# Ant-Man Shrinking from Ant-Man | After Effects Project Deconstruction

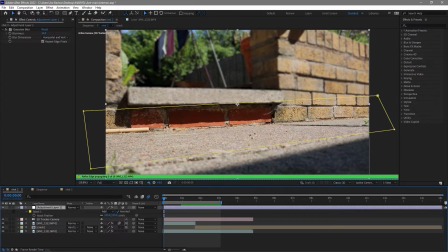(4:09)
So it looks like I fall down and smash into the floor. Now, that's not the main effect we're here to see today.
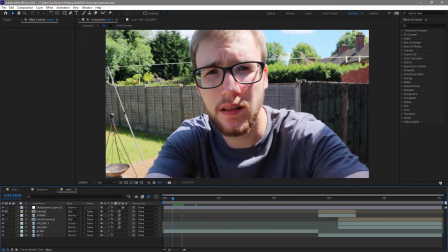(4:16)
So let's go over to shot one. Again, hopefully this is kind of rendering okay. So we start with me sort of setting up the camera.
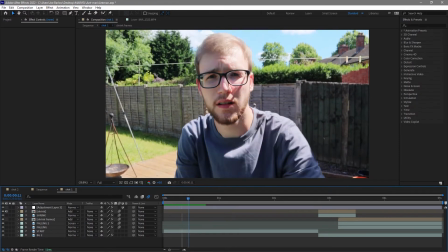(4:22)
And I did this as a little reference to the video I made way back whenever
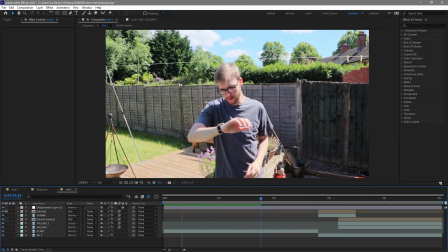(4:27)
the original film came out. and then I step back and press my
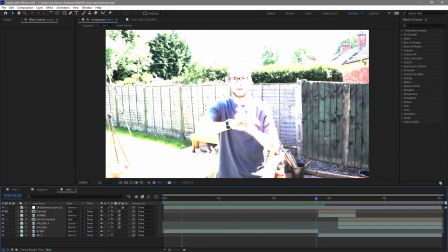(4:32)
watch and just before I do so you'll see all this light
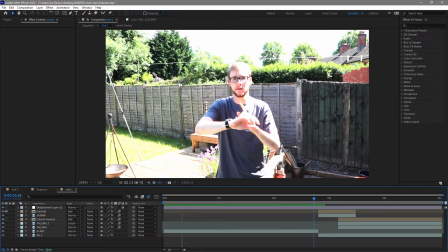(4:37)
happens now this is quite important um I said in the in the breakdown of the actual shot that I assume that's where they switched to CGI this is where I switched
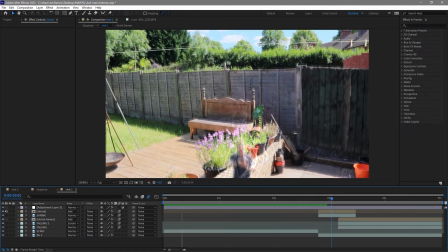(4:48)
from a tripod camera to me panning down So everything after this flash,
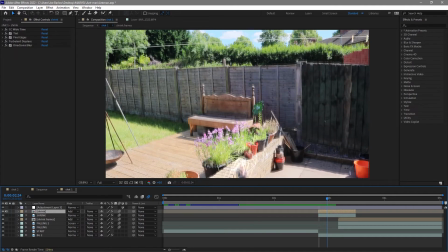(4:55)
basically I'm rotoscoped in, I'm comped in, there's nothing of me is real after that flash there.
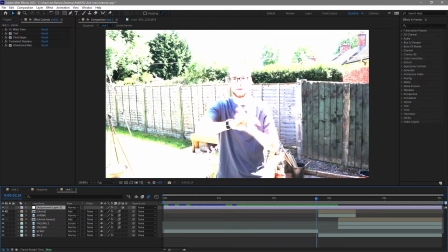(5:03)
So we go through, we press the watch, and this is just built up with a bunch of levels.
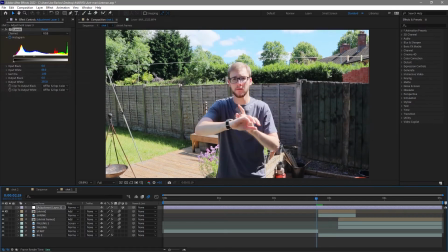(5:09)
So if we just get rid of that, we'll actually see the cut is there.
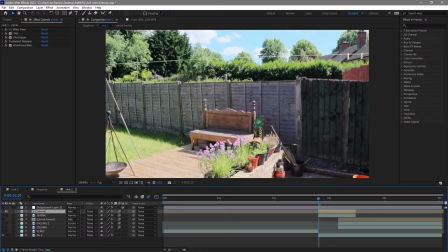(5:15)
Now, if I turn some layers off and just have a look again.
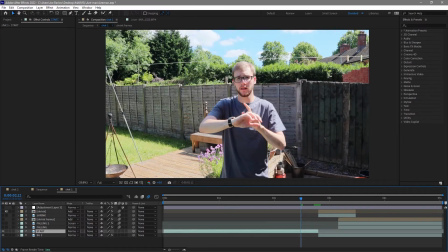(5:21)
Let's turn that one on. So we start, we cut, I'm gone.
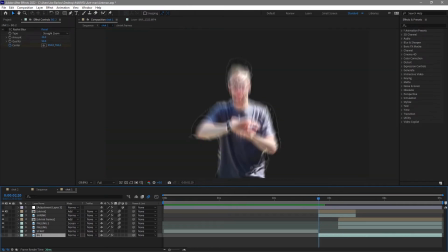(5:25)
Now if I just invert what's actually seen, what we have left is me, a bunch of lines, me shrinking down, and this is just me scaling some footage that I've freeze-framed and just scaled down.
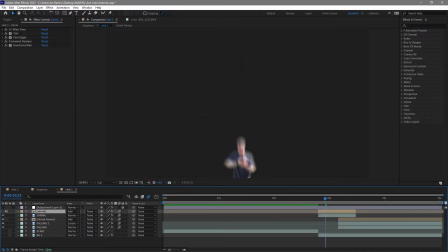(5:42)
We'll come back to this outline thing later on. And then just a bunch of blur on it. So I'm just scaling myself down. And once I've hit the bottom of that shot, that's where I've matched it up with that camera tilt.
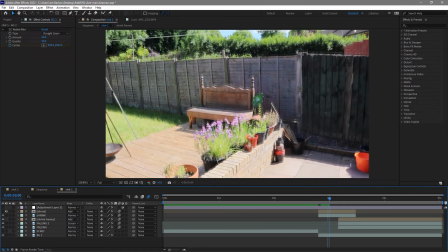(5:54)
So basically, I don't want it tilting too much just yet so I can get out of the shot. And then, with nothing can shot, the camera starts to actually sort of fold down to look down.
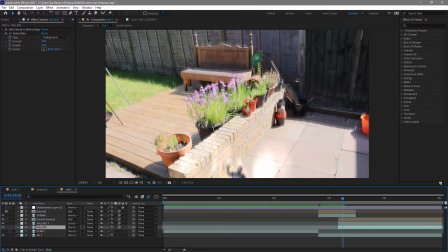(6:08)
And this is where I bring back in this extra little bit of me. and
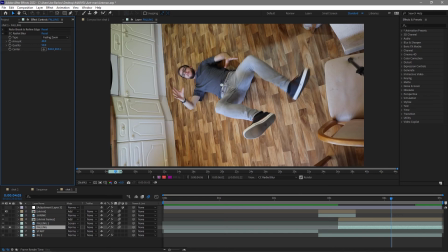(6:12)
what this is it's me lying on my kitchen floor making it look like I'm sort of lying down and falling this is something that we could have puppet pinned we could have removed the background photoshop we could have
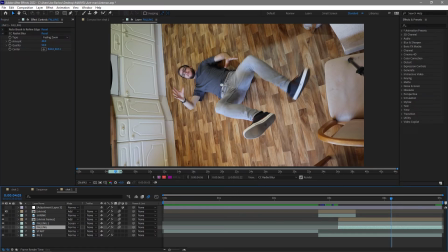(6:26)
done whatever with this but in the end I just rotoscoped it add a bunch of blur to it and then just sort of scaled it
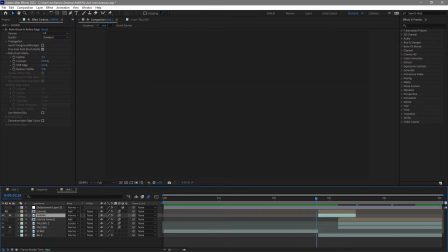(6:34)
down so if we just leave those soloed let's take one last look at the actual footage we've got me scaling down moving out of the shot remember this is where the camera is panning down onto me now it's now looking down onto me and we've got me sort of falling all that
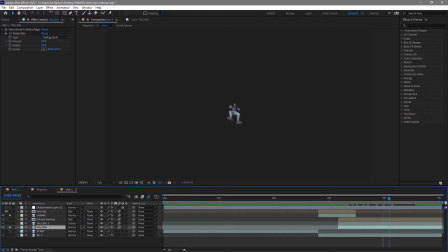(6:49)
blur uh that rotoscope there's a little bit of motion there i'm kicking my legs and waving my arms to make it look like i'm falling backwards and that's pretty much the setup for the entire shot the only other thing left to do is of course those sort of
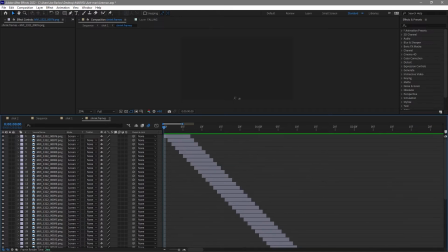(7:03)
echoey outlines okay so here you can see we've got a bunch of pngs now this is a png sequence that i exported
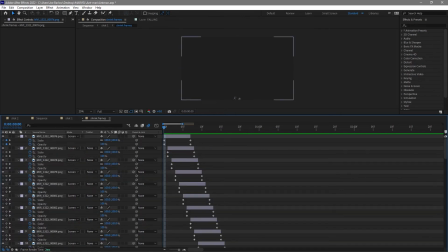(7:10)
I've then brought it back in and if we just take a look at the keyframes you can see that they scale from 100 to like 2000 whatever and while they're doing that the opacity goes down and what that's doing if we just solo one try and make sense of this we're basically just
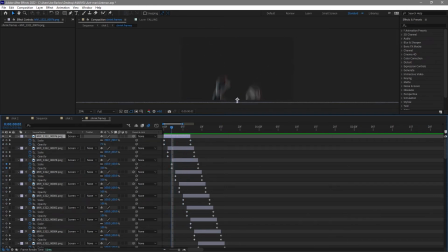(7:26)
scaling it up like so and that's flying towards the camera because it's fading out at the same time it looks like it's sort of flowing through the camera much like the Ant-Man one did and when you do this all together you end up with this sort of cool echoey floaty thing i've
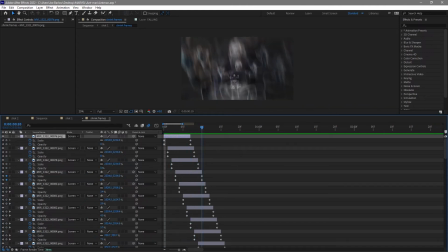(7:43)
then set it to screen so you can see through each individual one and then i've placed that back
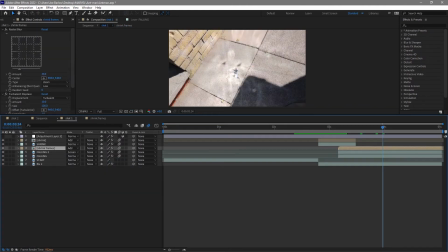(7:47)
on top of the footage here again with an add and that gives us our echoey effect this sort of ghosting falling thing now i've also added a radial blur to that some displacement just to
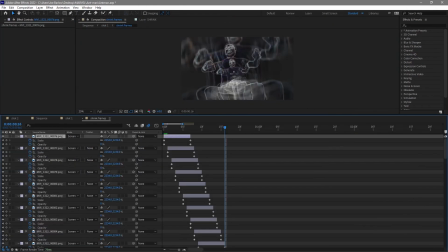(8:01)
give it some movement but you will notice that something has been done to it previous to exporting it so let's go ahead
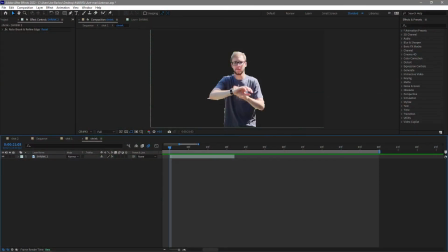(8:10)
and take a look at that right so this is probably the best way of illustrating how i created those outlines while i'm shrinking so this is the first bit of footage